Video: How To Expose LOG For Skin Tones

Hello, hard video order stuff, welcome back and today for you, I've got a kick-ass video for you. I thought you guys might find it interesting for me to explore the best way to expose S-Log2 and S-Log3 for the best-looking, glowing, accurate skin tones and I'll show you how I went from this to this.
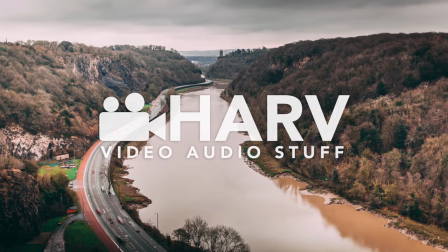Just a little tech waffle and then we'll get straight into it. My first step is to switch to a linear gamma like Cine2 to start with and I'm going to set my ISO to 400. You may be wondering why? Well the reason is because although S-Log2 and 3 have much higher native ISOs, usually around 1600, and they're both logarithmic gammas, 400 ISO would be roughly their linear gamma equivalent. So in theory when we switch to log and we're forced to use that higher 1600 ISO will be at the native ISO and hopefully in good shape. Very boring techie waffle but I hope it makes sense and now moving on. This is what I started with with just the house lights on and it's looking not that great.
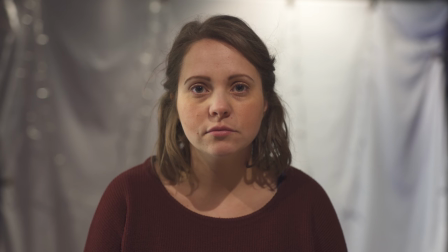So let's go ahead and get our lighting on so we can start exposing it properly.
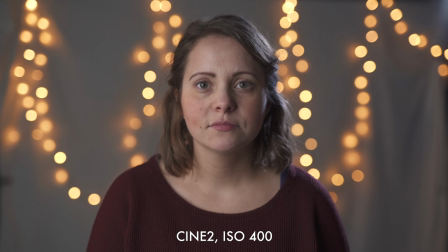So in this case I set my ISO to 400 and then I expose my image using both the power of the lights and my aperture. I'm using a simple lighting setup of just a large diffused light on camera left and then just a low budget spotlight for the hair light.
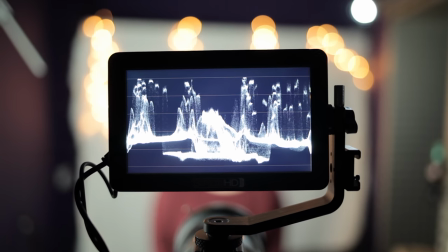Of course I used the waveform tool that's in my small HD focus monitor.
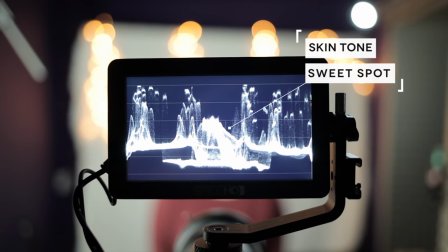I really wanted to make sure my skin tones were somewhere around 40 to 50% absolute maximum.
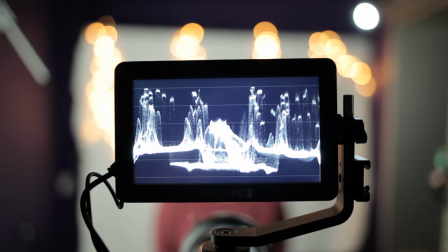That way I know that there's less likelihood of banding or blown highlights or noisy shadows.
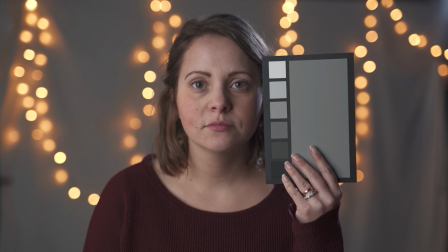As always I make sure I shoot a clip with a grey card visible. To me the shot looks a little bit warm so I'm going to correct it with the white balance plug-in.
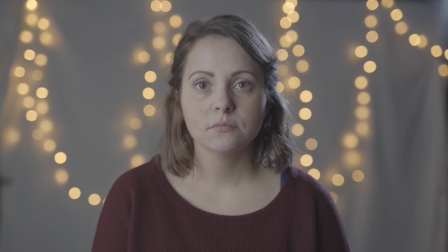Don't trust your camera's sensor to auto white balance for you people, you know what's best. Now switching over to S-Log2 and I can tell just from looking at it that that is going to be a great exposure. At this point you really want to ignore what your camera is telling you because it will be metering it at between one and two stops overexposed,
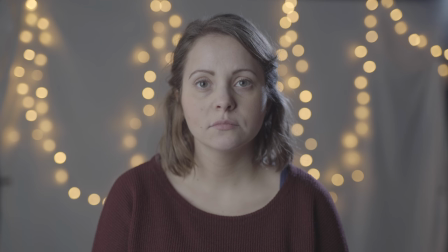but this is log we're dealing with and the rules are different, so just ignore that, this is a great exposure. I've done some forward planning here and I know that I'm going to be using a LUT when I come to grade this shot,
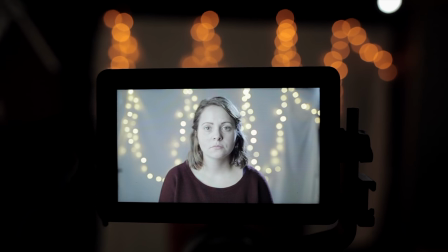so what I've done is I've preloaded a LUT into my small HD focus monitor.
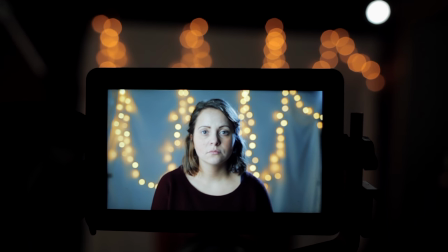So whilst I was filming I was able to preview my LUT on top of my footage and really plan ahead for the look I was going for.
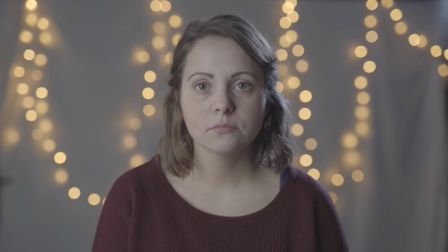Super handy. Now I'm really happy with this exposure so let's now jump into our editing software so we can grade this footage.
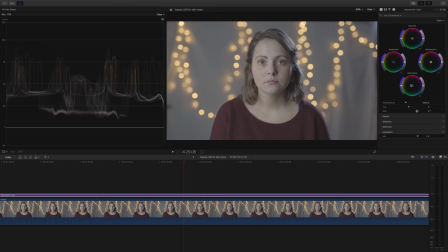The first plug-in I add to almost every single grade is my color wheels plug-in. We're not actually gonna do anything to it straight away, I want to add a few more things and then we'll come back to it. Next I want to stretch out that footage, add some contrast, I'm gonna do that by using the Color Curves plugin.
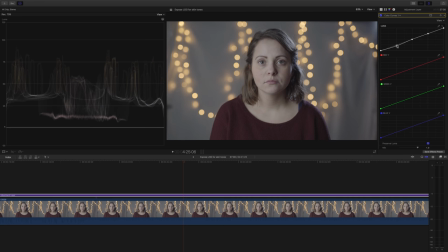I usually like a really intricate curve but in this case I'm gonna go with a really simple S curve because it's gonna be really gentle on the highlights and the shadows. I'm not gonna go too nuts with it because I'm aware that I'm about to add a LUT which will add more contrast on top of what I've already done.
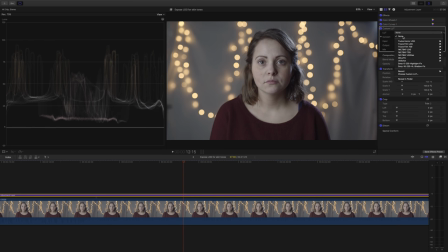The LUT I'm gonna use is obviously the same LUT I used to monitor my footage on my small HD monitor.
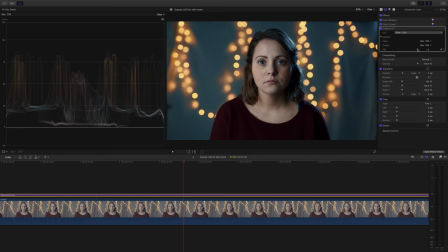I'm gonna go for the Drive LUT by Triune Films which I really like because the skin tones are quite natural but then it ends up being quite nice and punchy and contrasty at the same time. As always I like my LUTs to be dialed back to about 50% that works nicely for me. And just to make things pop I'm going to add a little bit of saturation to the mid-tones and then
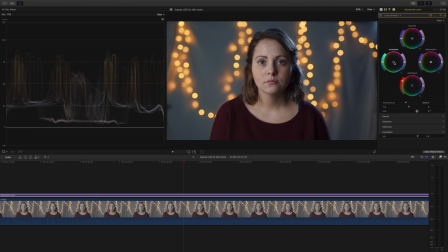I'm going to add some more warmth to the mid-tones and actually cool down the shadows just a tiny bit.
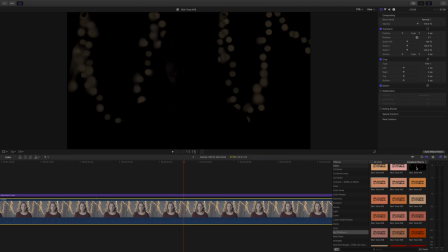And just to get that really glowing skin tone look I'm going to add an instance of SCP-FX skin smoother the plugin which I love, I use it all the time. I'm using the old version at the moment which actually takes a little bit longer to select the right skin tone.
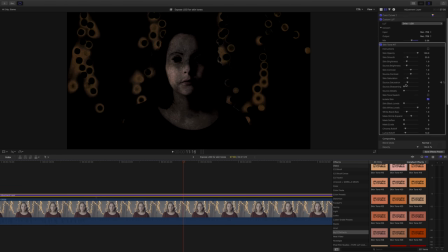The new version is a lot quicker. Once I've got it loaded up I'm going to spend some time in isolating as much of the skin area as I can.
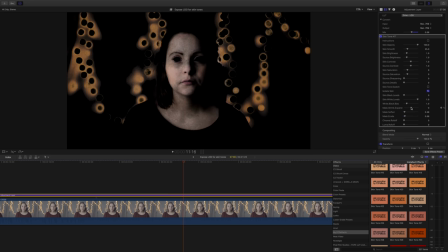Just a minute or so doing this I know is going to pay off in the end.